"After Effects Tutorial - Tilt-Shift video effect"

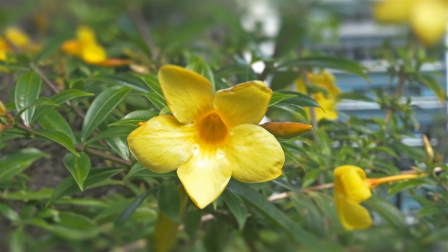The tilt shift effect is used not only to make images appear to be
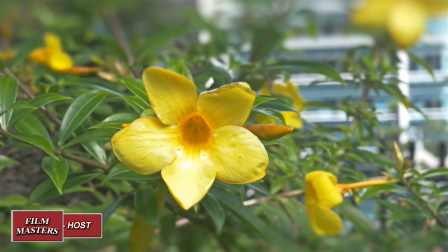further away from the camera and resize as if they're scaled models,
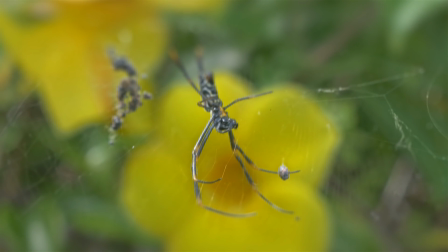but it's also used to give focus to an image so that our viewer is drawn into what we want them to see.
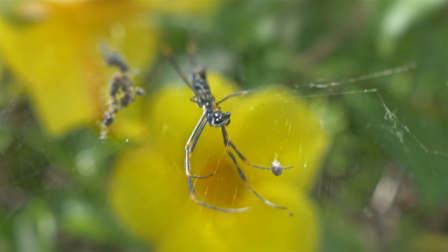In this tutorial, we'll be using Adobe's After Effects to do the tilt shift effect
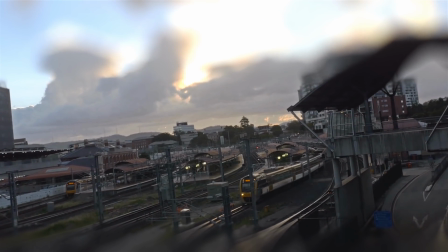using only the native plugins that are in Adobe's After Effects.
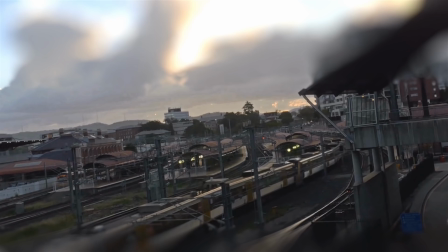The following videos that you're looking at the moment are examples of using the tilt shift effect on a video.
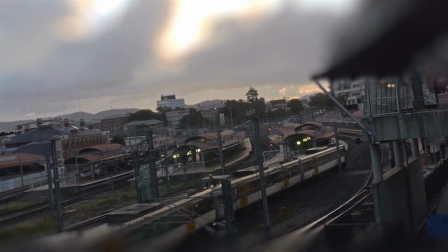Now, the tilt shift effect is also used a lot in photography,
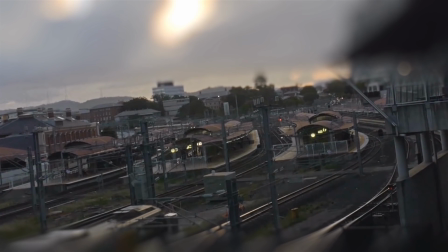and it's generally used to make images appear as if they're models, and they're normally done from a higher perspective, looking down.
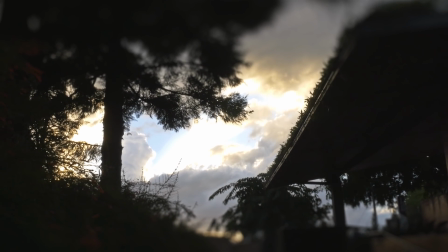However, using this, it allows us to focus on what we want the viewer to look at.
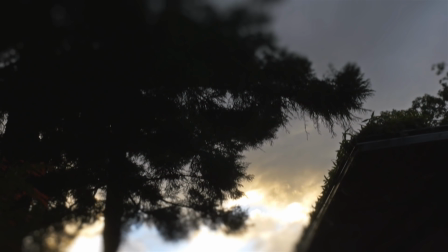So let's get into Adobe's After Effects and see how we can do that.
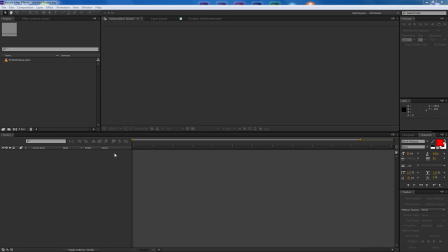Okay, so we're in After Effects now, and what we're going to be doing is making the tilt shift effect. Now, this tutorial will only use the presets and plugins already in Adobe's After Effects.
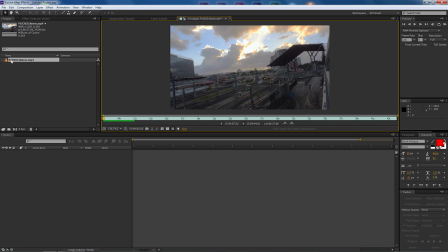Now, I've already brought some footage in, which I filmed on my Panasonic GH4 camera, which films in 4K. Down below in the description area is a downloadable link, so you can download this. However, as I always say, make sure you go out there and film your own stuff and use your own projects,
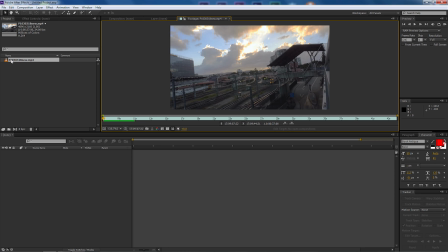because it makes it easier for yourself, especially if you're working on something and you need the tilt shift effect. But if you don't have time to do that and you just want to follow along, that's fine. Just simply download this video. So what it is, just simply a video in a train yard with the trains moving in Brisbane, Australia.
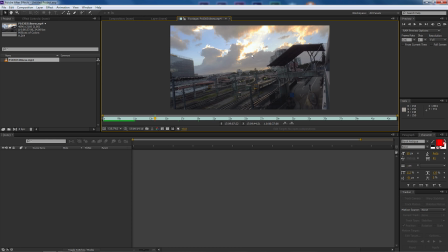Now this is at Roma Street and I filmed this in the afternoon and I wanted to have a shift effect on this element. Now the shift effect itself is going to assist us in making sure that we can, there's two things you can do with the shift effect. One, it makes everything look smaller, almost like a model.
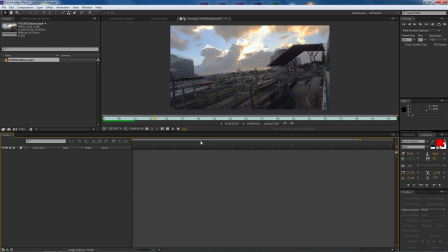Secondly, it's great, especially if you want to focus or have your viewer focus on something that you want the viewer to keep an eye on. So for example, like the previous videos that you're seeing at the very beginning of this tutorial,
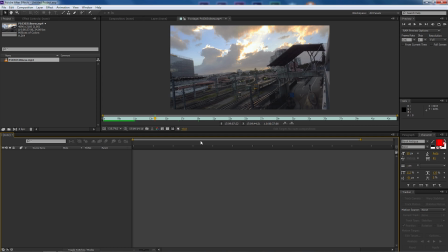spider, for example, on the spider web, I wanted to focus on the mouth and the mouth moving and it's rolling around its food in its mouth. So to do that, I used the tilt shift effect in order to make the viewer focus on what was actually happening and not look around the surrounding stuff.
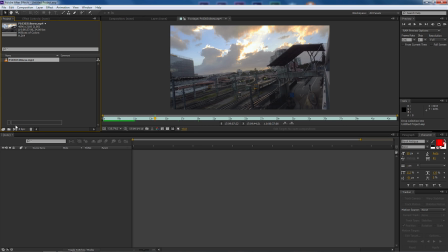So first of all, I'm just gonna get the 4K clip and I'm gonna drag it down, making a brand new composition.
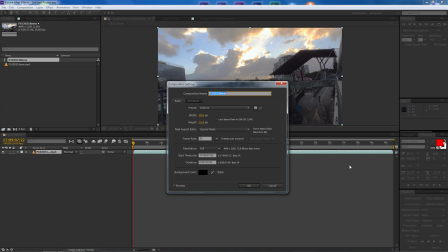And then I'm gonna make some changes. So I'm gonna come over here and select composition settings. And I'm gonna come down to the presets and drop that down.
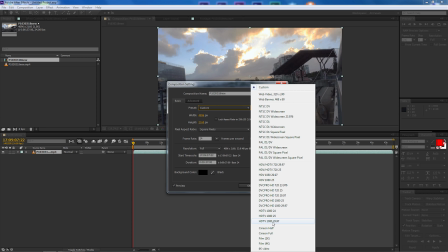And I'm gonna make it HD TV at 1080 with 29.97 as the frame rate.
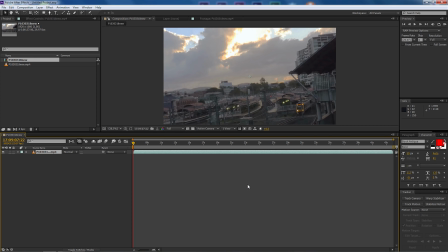And then I'm going to leave everything else the same and select okay. I'm just going to move the screen so everything fits in. So first of all, I might just press Z and zoom out. And what I'm going to do is I'm going to squeeze everything that's 4K into this 1080.
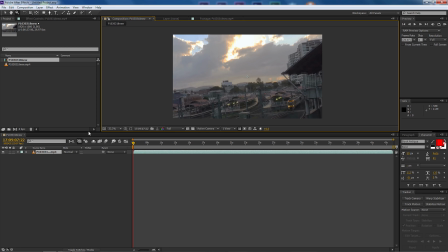So everything that's 4K into 10. So I'm going to select the video and press S for scale. And I'm going to select 50% for the scale. And that will bring the video in.
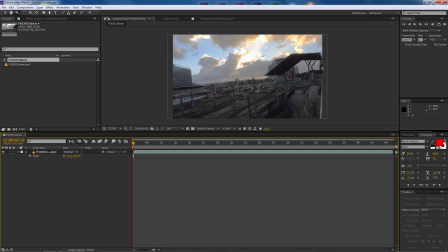Now you'll see it doesn't fit all the way in. I can squash it in. However, I don't want to do that. It's a 4K image that's been shrunk down into 1K.
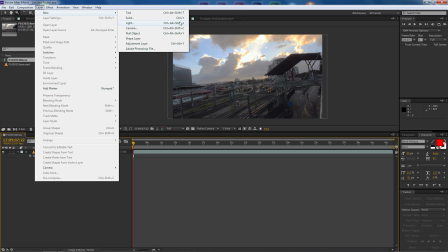The next thing we're gonna do is we're gonna go up to layer new and we're gonna make a adjustment layer.
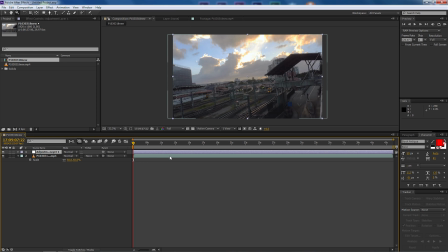And we're gonna leave the adjustment layer up the top. And this is where we're gonna put our effect in.
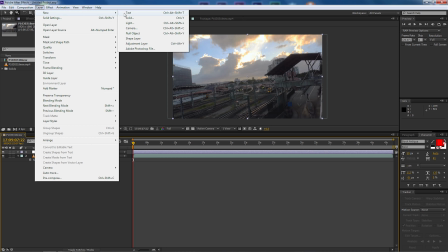And the next thing we're gonna do is we're gonna go up to layer new and we're gonna make a new solid.
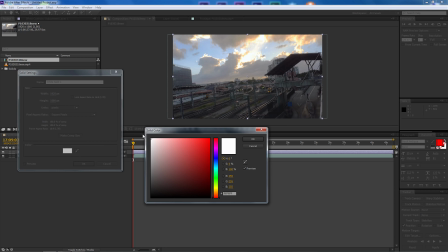So I'm gonna make a new solid now, select that. I wanna make sure it's pure white. So let's drag it right up to the corner here and select okay. I'm just gonna call this feather. So this is what we're gonna be feathering.
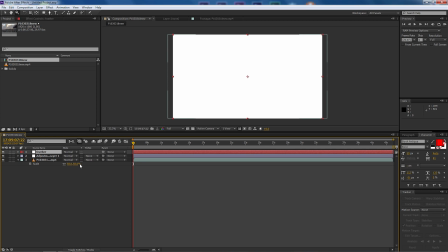And I'm gonna make sure it's make comp size and select okay. Now what I wanna do is I wanna make sure that the solid is selected.